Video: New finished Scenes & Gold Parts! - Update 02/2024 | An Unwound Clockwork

Hello and welcome back to a new update for an unbound clockwork. And oh boy, do I have some nice things to show this month. Mainly because Inka was with me for another two and a half weeks in January and we started working on the visual post-production of the boss office scene. But this time I thought let's hear what Inka can tell about it. I am Inka and I am working since two years with Valentin for the post-production of the movie. This month we have been focusing on the new scene involving the character Hersenfeld. The first challenge was that the new figure, as it has removable mouth parts, it has a fine line that connects the ears with the mouth,
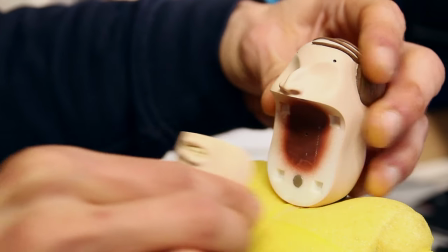which allows for a very nice emotional facial expression and like bigger movement when he's chewing because that's like basically what he does but then we had the challenge to remove the fine line to get like a smooth surface in his
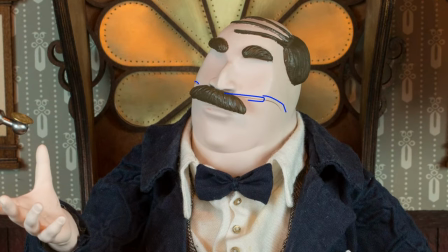face there was a funny incident because actually when designing the figure
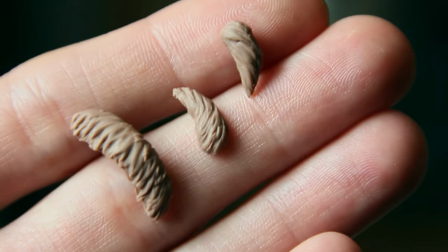we thought that we could use like the little mustache that he has so the actual part of the face where you see the line is smaller so we don't
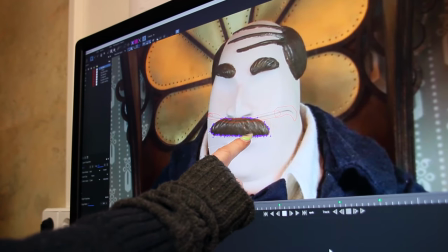have to track that much yeah turns out that was not so smart because in
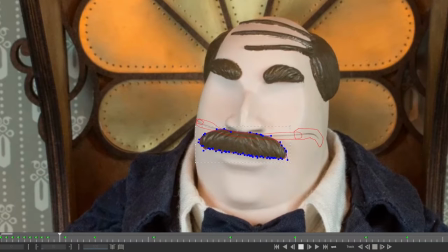the end we had to track the line and the mustache to get a good result and then we used a after effects tool which is called content-based
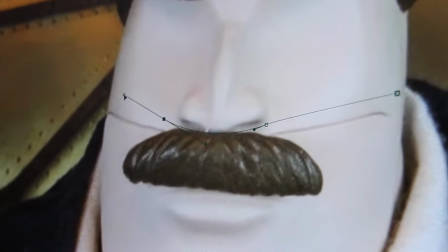filling so with the track that we made in mocha we
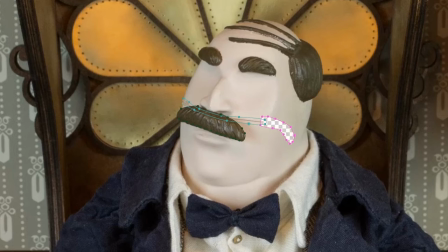would generate a mask and then this mask would get filled with what the program things should be there instead of the line a
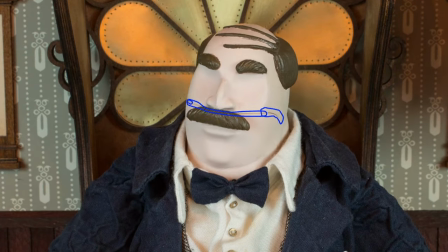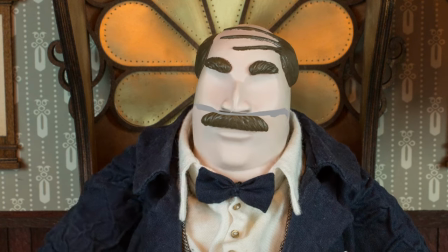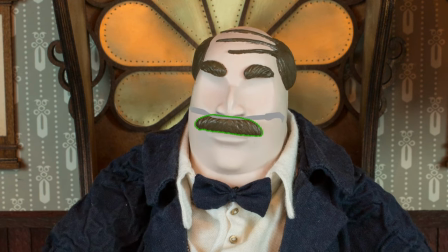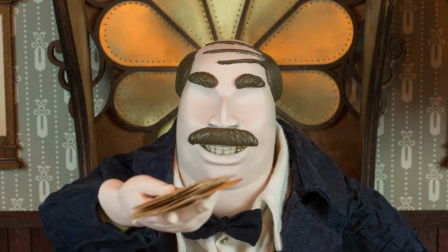challenge when defining the look for the new scene was the fact that the room of herzenfeld
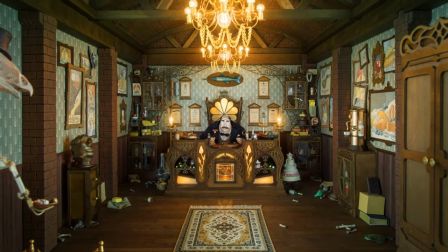has no windows so how do you light and shoot a room with no windows. The solution is to shoot each wall individually with different
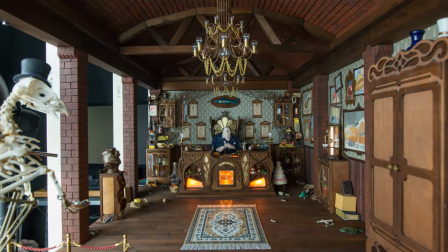lightening and then in the end stitch it together and it's quite complicated to find a way how it looks natural because of course you don't have a
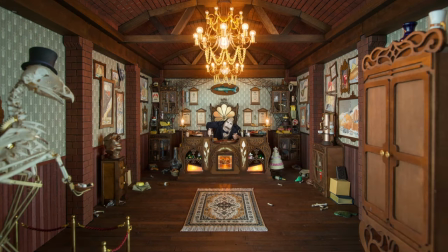single light source that lightens up the room but you have so many different ones that you
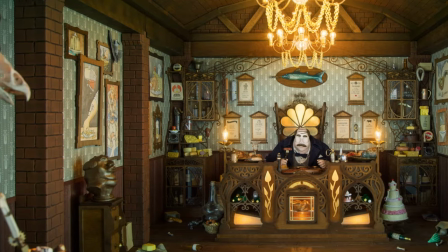in the end form to one big room but it also gave us the pleasure of not having to deal with bluescreens for once.